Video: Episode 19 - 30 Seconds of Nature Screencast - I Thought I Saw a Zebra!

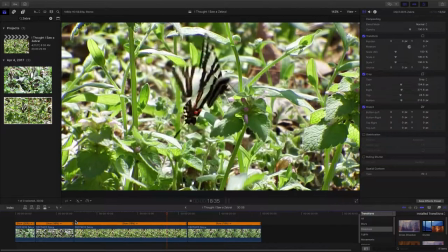It allows you to frame up the shot so that the creature you're looking at is in the middle a little bit.
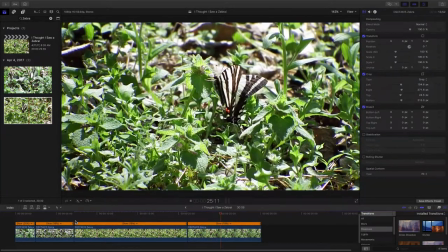And it allows you just to see it, I believe, a little bit. The more you crop, though, the more it can look like it's not a clear or sharp picture. So you have to be careful with your cropping.
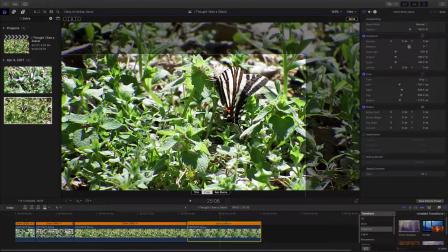Let's take this and see if we can grab that. And in this case here, you can see where the cropping really helps you frame
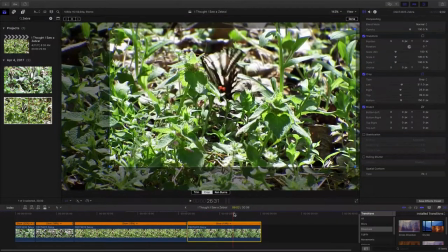your picture a little bit. Put it more in the middle till fly off time.
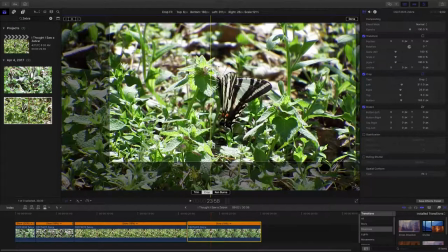But knowing that, we can kind of move it up there to get our fly off in a little better.
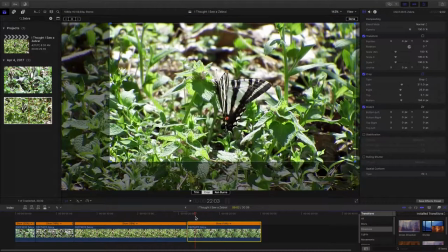So we're best of both worlds there.
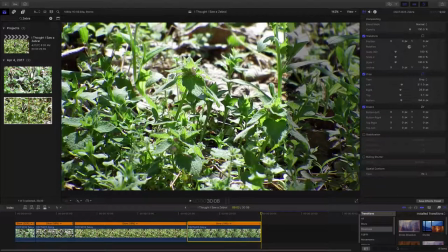There we go. So let's take and done on that one.
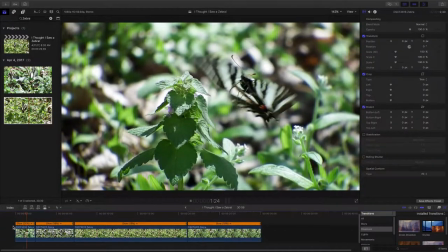And let's look at what we've got here for our 30-second video so far.
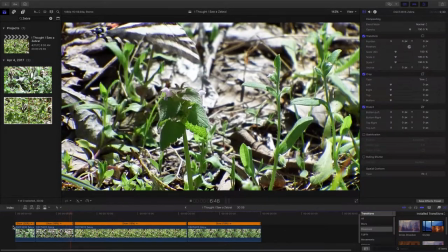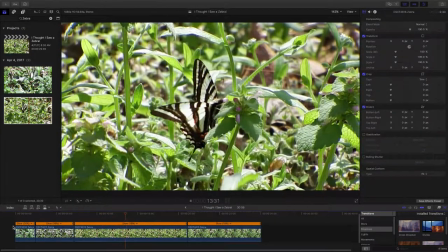Now the transitions from clip to clip are abrupt and almost to the point of being annoying to me.
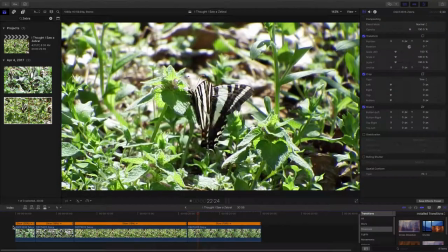And one of the things we can do is a simple dissolve transition where they kind of blend into each other,
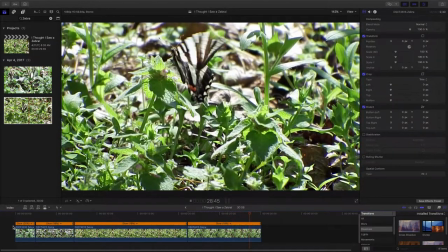and it just is not so abrupt and annoying looking, I think.
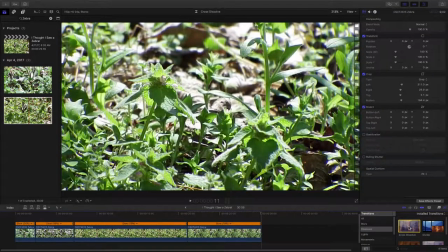So we can grab this cross dissolve here,
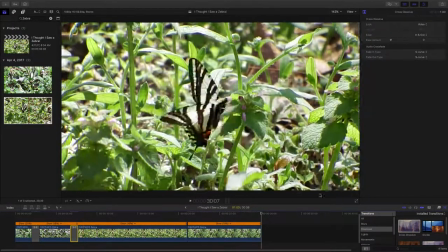drop it in, and I think it defaults to taking 1 second for the cross dissolve to work.
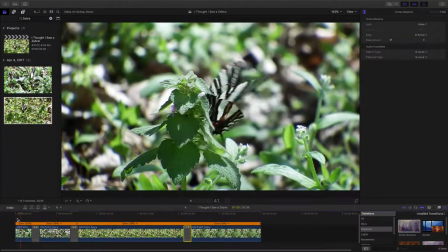And let's look at what we've got here now. There we go.
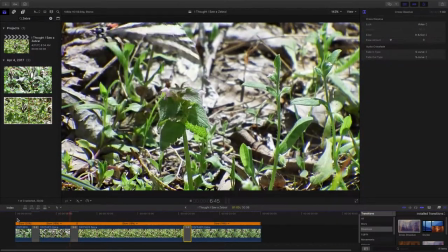We kind of blend right into the next clip. And there we have the next clip.
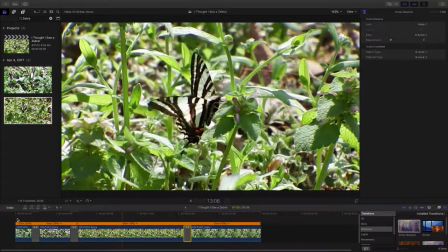Just makes that transition a little more palatable there.
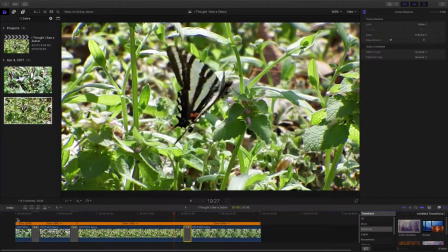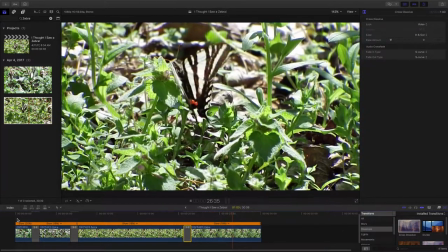And if we put a transition on the very end, it just indicates to me the end of the video.
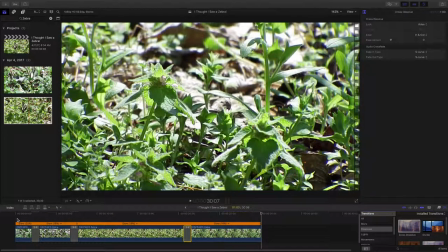It's a 30-second video. It's a short video. Did it just freeze the picture? Is there more? Is the question you have, especially when you're watching on line and you're watching videos.
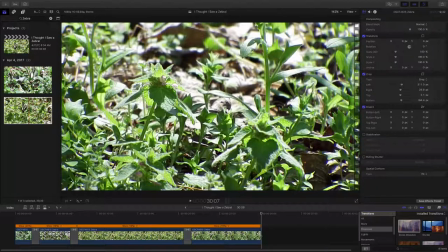Sometimes if your internet's not the best, it'll freeze up and you're like, okay, catch up so I can see the rest.
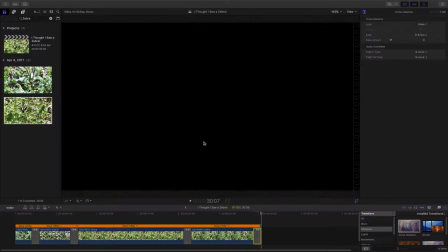And you're always kind of stuck there.
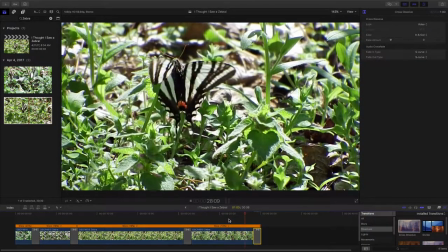But if we dissolve the black, then people get the idea that, okay, the video ended.
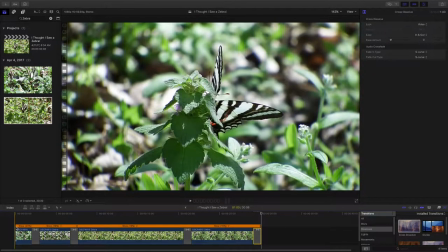So I think we're close. I think we have another 30 seconds of nature screencast in the can.